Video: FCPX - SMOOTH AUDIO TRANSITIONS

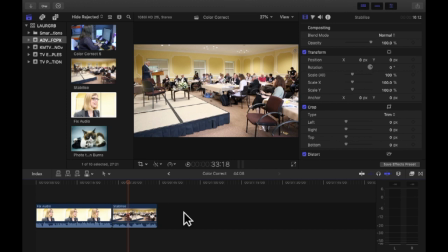0s
Hi guys, so in this video I'm going to show you how to edit with your audio expanded. This is a pro move on how to get really smooth audio transitions in your edit and you should be doing this absolutely all of the time. So first of all, I will just remind you that you need to have your audio meters out because you need to edit audio with your eyes and just watch it.
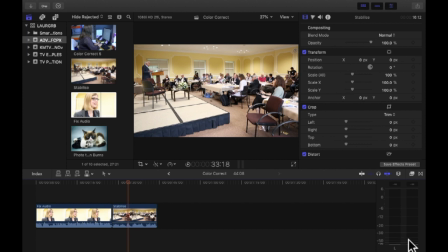18s
Don't trust your headphones, don't trust your ears, trust the science that goes into measuring this.
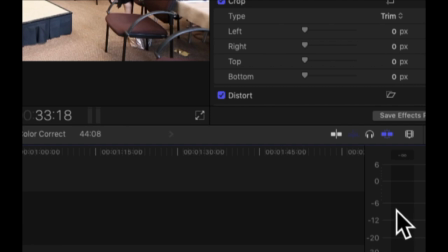23s
You want your audio to always be hovering between minus 12 and minus 6 if it's a conversation and never peeking in the red yeah
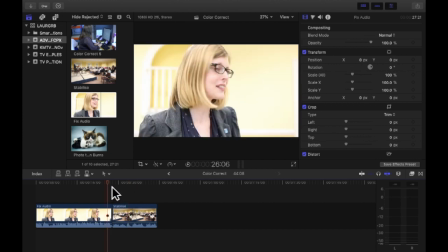30s
so let me show you what I mean so for example if I've got an interview here with Becky and then it goes into some scenes of the conference where
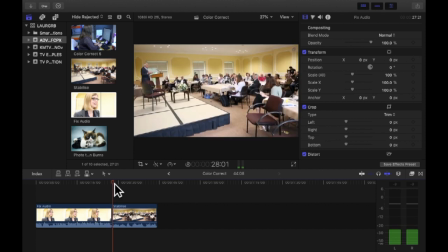37s
Becky was at let's just play what the transition sounds like can you hear there's like a little like click in between the clips and that's from when the background noise changes obviously the background that noise that you have where Becky's doing her interview and the background noise that you have of the conference
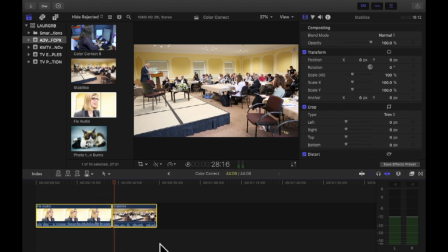57s
is very different there is a way to smooth that so what you need to do first of all select both of your clips and then ctrl click and do expand audio now expand audio what it's going to do is it's going to let you edit the audio and the video separately without detaching
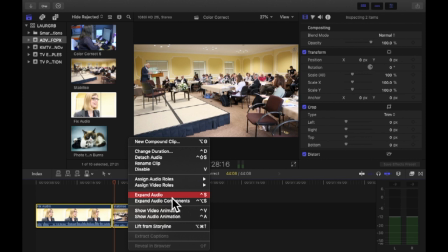72s
them so that you can still move them together so they're still synchronized um but you can edit them separately so if i do expand audio have you
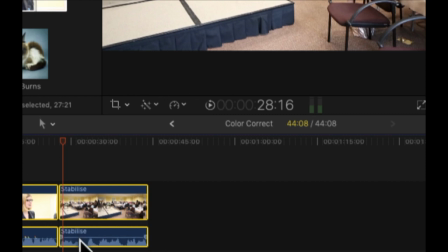79s
seen did you really see what happened so it gave me a separate line for the audio and for the video and what I tend to do
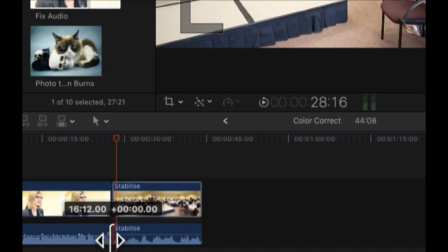86s
when I'm editing a transition like this is that I will layer the audio a little bit so I don't need I can't lose any of Becky's words at
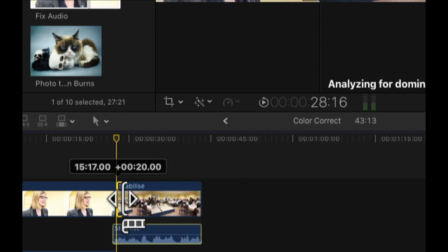94s
the end but I can lose for example a couple of frames of the conference shot and what I can do as well is then oh
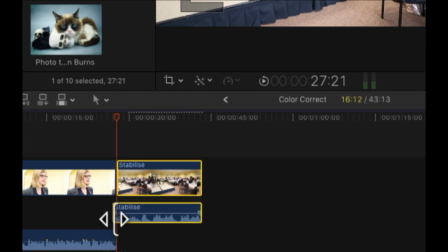103s
it's a bit fiddly and it's because I have these giant cursor thing is to help you see what I'm trying
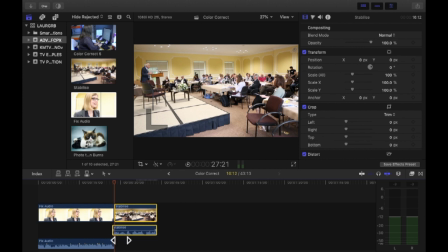110s
to do let me try it further away I can there we go I can
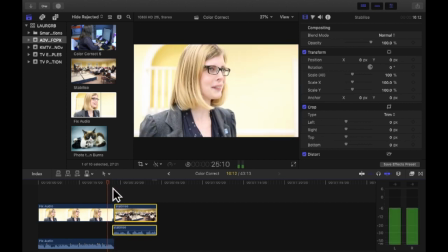118s
make sure it blends in and out so now can you tell the difference she kind of like goes out very gently and the sound of the conference comes in gently without
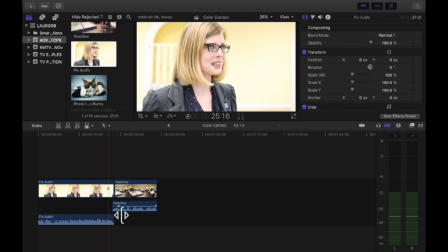132s
hearing that let's try it again and let me zoom in so you can see what I actually did so Becky's words are
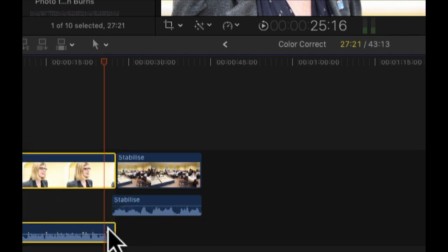138s
they fade out very very gently just at the end so that I don't lose any of her words and the conference audio is overlaps
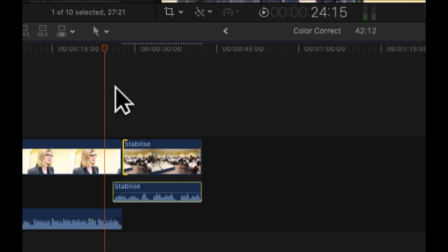147s
a little bit with her words can you see that here and it's also faded in so when you actually play it it kind of creates this really smooth transition let's hear it now I think I overdid it there a little bit too much and I can bring this back in. Let's try it again.
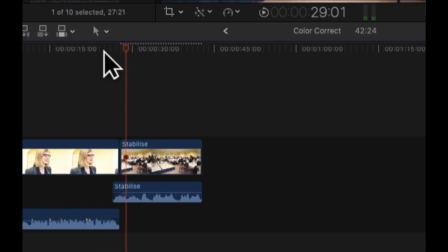170s
Can you hear that?
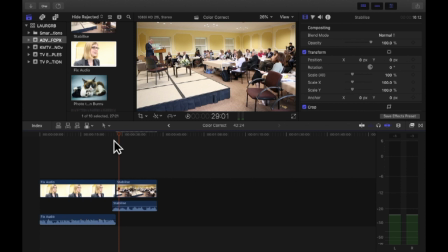171s
And now you don't get that like or a click because of the change in back or noise and this is a really good way of making sure that your edits and your audio edits are really smooth.